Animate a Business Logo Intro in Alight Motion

Having a great intro is key to getting people excited about your video. My name is Tim, and today I want to show you how I made this electric logo reveal for the fictional brand Key Studios in Alight Motion.
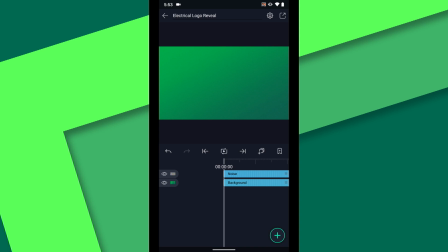[0:18]
So far in this project, I've just got a rectangle shape with a gradient for a background, and a noise layer, which will help reduce banding in the gradient when I go to export. Now, if you want to follow along with me, you can download a starter project just like this one, or the finished project from links in the video description.
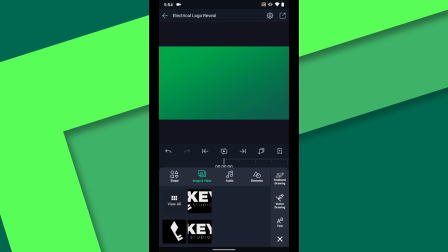[0:33]
Let's get started by adding the logo. For my animation, I actually saved the logo in two parts, so that I could animate them separately. For this first part of the animation, I just want to work with the key symbol. First, I will animate the scale and rotation of the key over 1 second. Set a keyframe at the 2 second mark, where the animation will end.
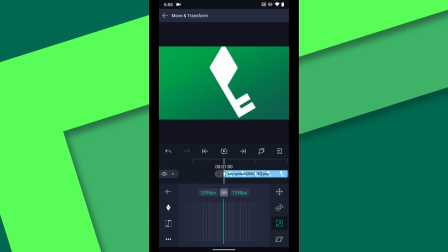[0:52]
Then back at 1 second, scale the layer up and add a little rotation. I will go to minus 25 degrees. Now that we have the layer moving, we can make the motion a little more natural by adding an easing curve. Tap on the easing icon and I will choose this preset, which causes the layer to stop gradually rather than stopping abruptly.
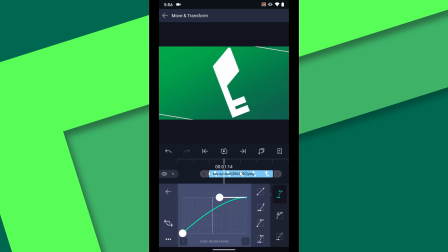[1:10]
I'll add the same preset to both the scale and rotation properties. Now I am ready to start adding some effects, but first I'm going to duplicate the layer. I know that I will want a second copy later to use as a mask, and then I will turn off the visibility until I'm ready to work with this layer.
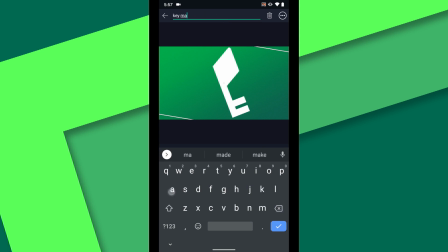[1:25]
To keep the two copies straight, I will rename this bottom one Key Mask, and the top one Key Symbol.
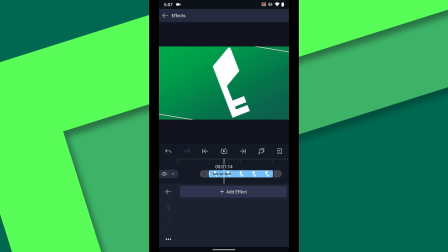[1:34]
On the Key Symbol layer, I will tap Effects, Add Effect, and under Procedural, I will choose Fractal Ridges. I am going to adjust the scale of the effect to about 6. Then I want to animate the evolution, so I'll place a keyframe at the beginning of the layer,
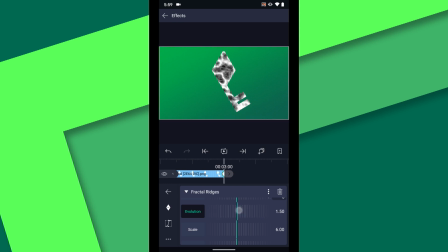[1:53]
then jump to the end of the layer and set the evolution to about 1.5. I will also turn the intensity down to 0.8.
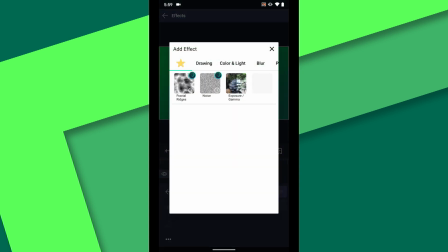[2:01]
The next effect I want to add is under color and light. I will choose hot color.
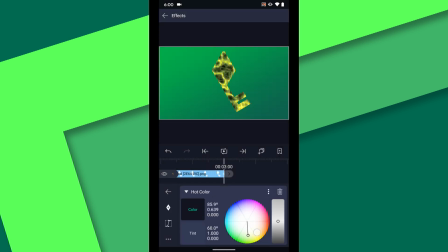[2:07]
I'm going to move the color toward green on the color wheel and the tint toward a yellow green.
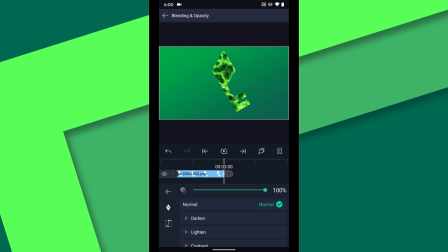[2:14]
Next, I will tap over to blending and opacity and change the blend mode to screen.
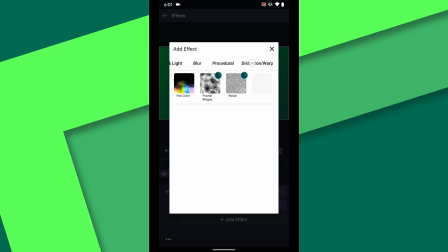[2:19]
Okay, back in the effects menu, I want to swipe over to the matte mask key effects and choose matte choker.
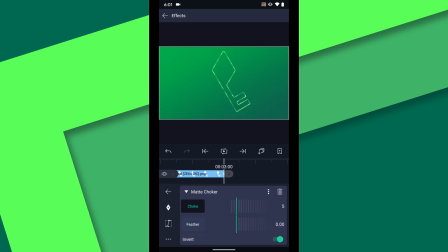[2:26]
Tap on the invert switch to invert the effect, and you will end up with a nice outline of the key shape. I'm going to animate the choke at 2 seconds, so I will add a keyframe here, then scrub down to 2.5 seconds and set the choke to 100. And then I will set the feather to 0.75 for a softer edge. The last thing I need to do to this layer is add a wipe effect.
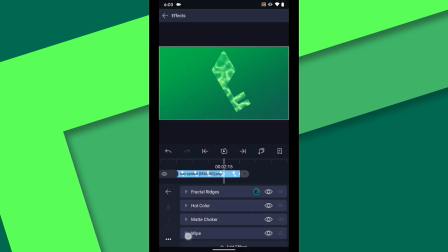[2:46]
Under matte mask key again, choose wipe. I want this layer to animate onto the screen from the bottom to the top, so I will change the angle to 90 degrees. At the 2 second mark on the timeline, I will set a keyframe for the start property, then scrub to 1 second and increase the start value until the layer is hidden.
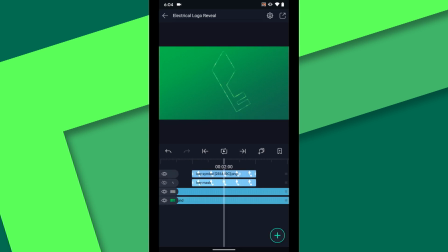[3:05]
At 2 seconds, I want to bring in a white copy of the key over the top of this green one.
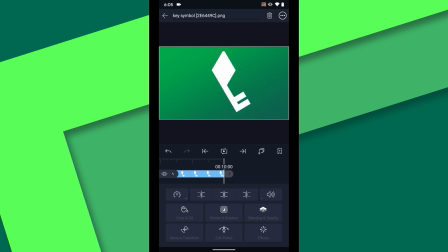[3:09]
Extend this layer to the end of the timeline. As the layer animates onto the screen, I want it to blend with the layer below, so I will choose the linear dodge blend mode. Scrub to 2.5 seconds on the timeline, and then set a keyframe for opacity. Jump back to the beginning of the layer and drop the opacity to 0.
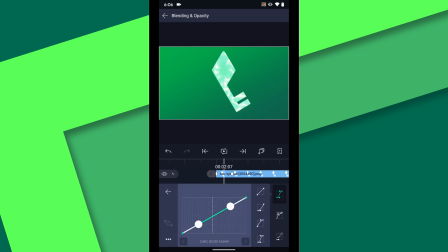[3:27]
In order to showcase the matte choker animation on the layer below a bit better, I will use an easing curve on these keyframes. Now the opacity comes in a bit slower than the matte choker at first, but catches back up at the 215 mark.
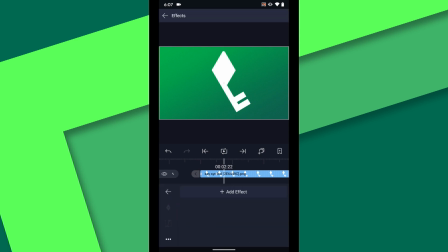[3:43]
Now I can add an effect to this layer. Under color and light, I will choose rays. Set the threshold to 0. And you can increase the length and intensity until you like the look.
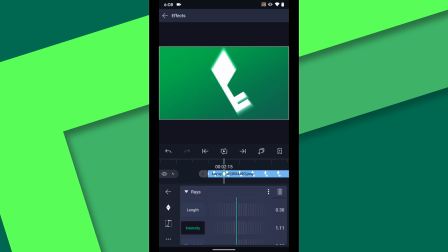[4:02]
At 215, set a keyframe for intensity, then at 3 seconds, turn it down to 0. At this point, we will preview the animation and see what we have so far.